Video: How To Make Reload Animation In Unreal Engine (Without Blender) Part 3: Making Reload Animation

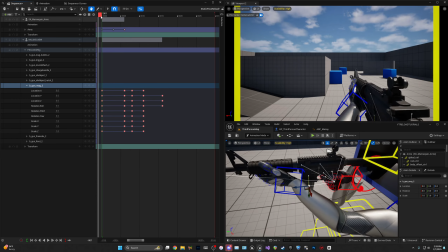Now you can make it 1 frame, 3 frames, whatever you want, just play around with it to how you like it.
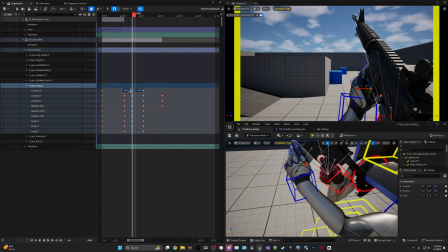I actually might make it go back 1 frame, because even 1 frame does make a difference.
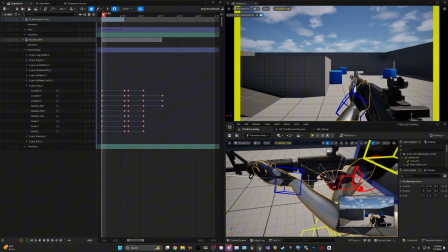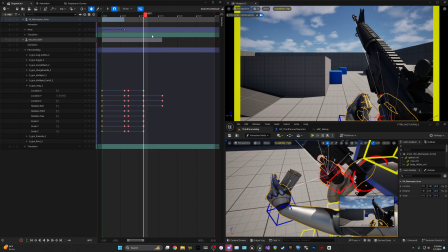I think that's fine. We'll keep it there. And then I'm going to also hit the keyframe on the mag here also to lock all those other location rotations.
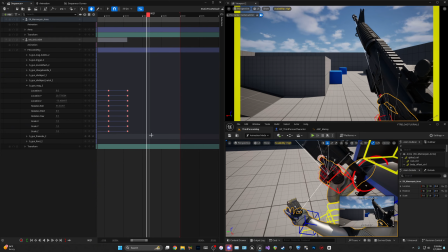I'm then going to go 5 keyframes and copy the end keyframes, so then it holds like this pose
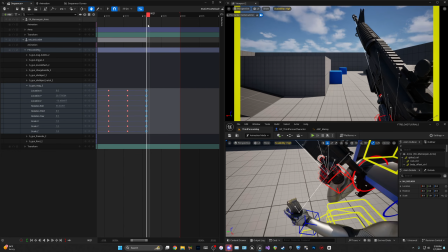between taking the mag out and then when we put it back in.
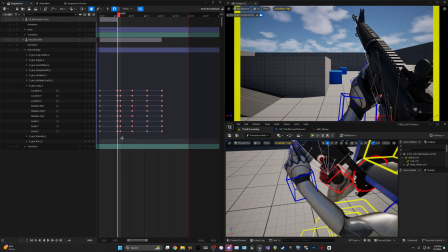I'm then going to get the location of the mag being in the gun.
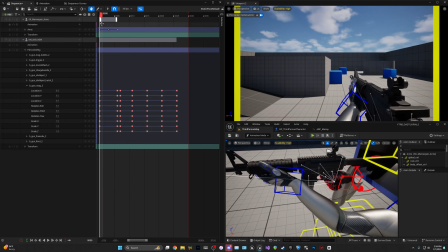Just go 5 frames and put it there. So now we have pulling the gun out, he puts the mag in.
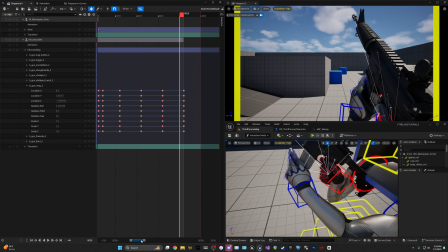And so then we're going to make putting the mag in look a little better.
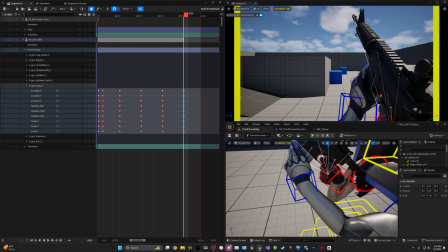So then I'm going to copy the frames of the mag being in, and I'm going to go back.
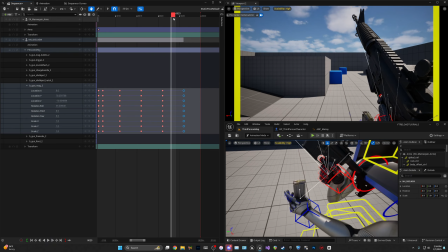Let's just go 3 frames.
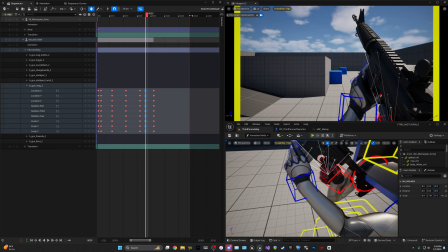I might actually move this out so we can get this right. So I'm just gonna move this out for here. And then we'll say 1, 2.
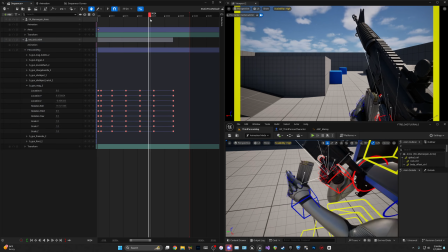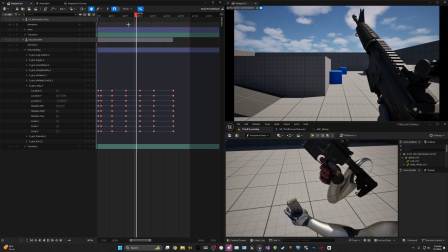Five frames.
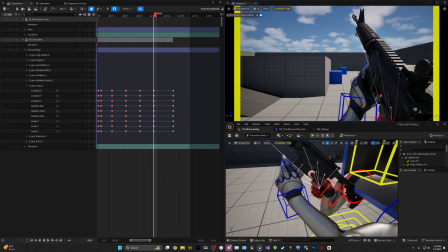And then we're going to put, when we're over these, we're going to make sure we have the mag selected.
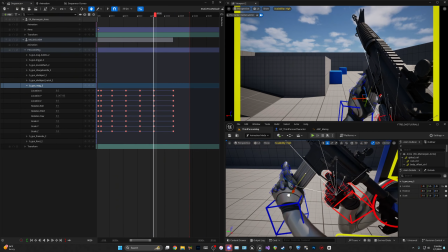I'm going to drag the mag down,
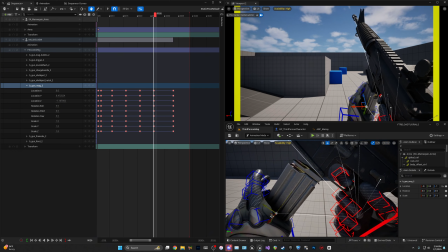pull it back some, maybe not that far, and maybe pull it over here
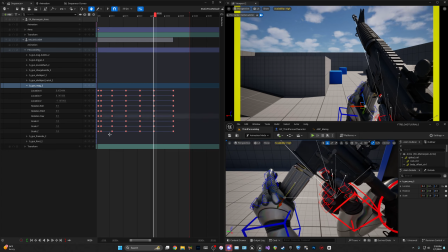and bring it up a little bit. And what we're going to be doing, what I'm doing here is making it where like it's a struggle, like a kind of a struggle to put the mag in, like where he hits the gun and then puts it in. Because if you have it where it just goes from bottom to end, it doesn't look as good.
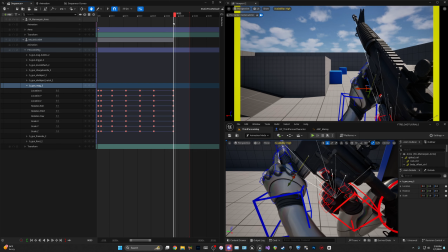It doesn't look realistic if you're making a realistic one. If you're making a more animated or like not realistic type of reload system, then you could do that.
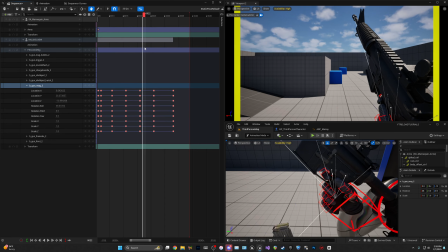You know, it's a reloading animation, but I'm doing more realistic, and this gives it more, I guess, characteristics or whatever the word is for it.
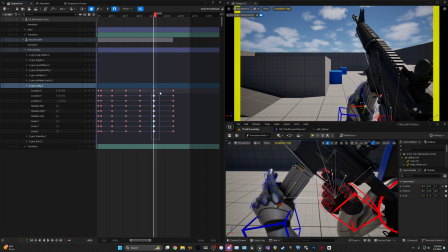So he's going to bring the mag up. It's going to hit the gun, and we're going to copy this and paste the keys. So it's kind of like a standstill, and then he's going to bring the gun in.
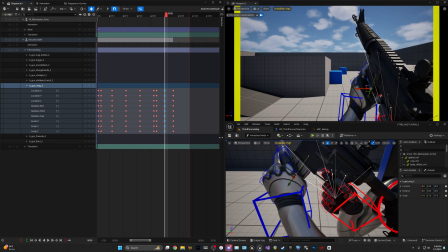And before he actually brings it in, we need to copy the pose and bring it down to here, because it needs to hit the gun, slide over, and then push up, as you can see here.
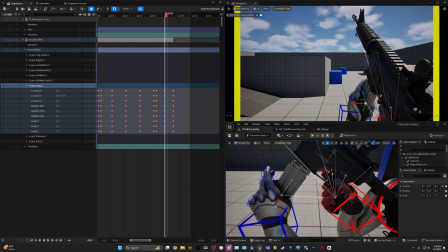And then I also might make it come down some.
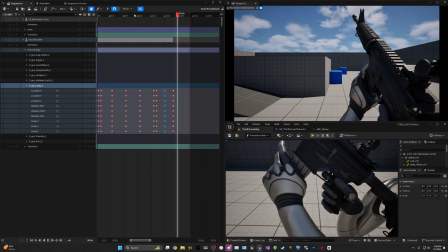I think that's pretty good.
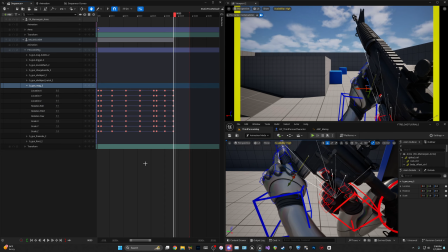And that's all we have to do with that.
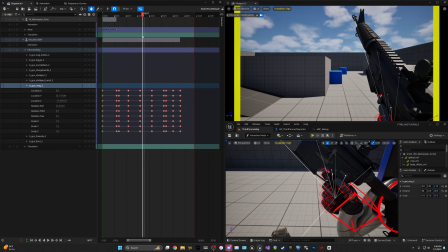Now we can start editing the speeds in between to make it the same speed, because when you're making the animation, you kind of want the animation to be the same speed throughout, so it has a flow to it.
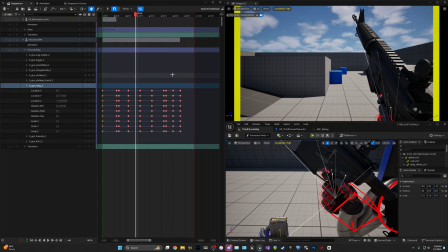Because if you have different animation speeds, it's going to feel off, I would say.
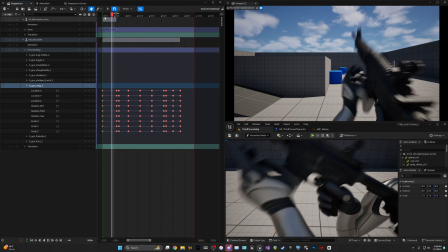So
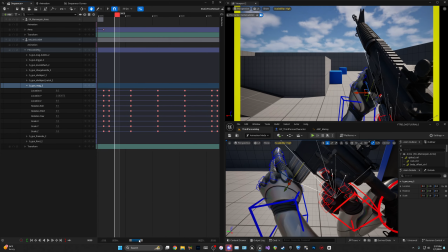I'm going to make it a little faster, the animation itself. So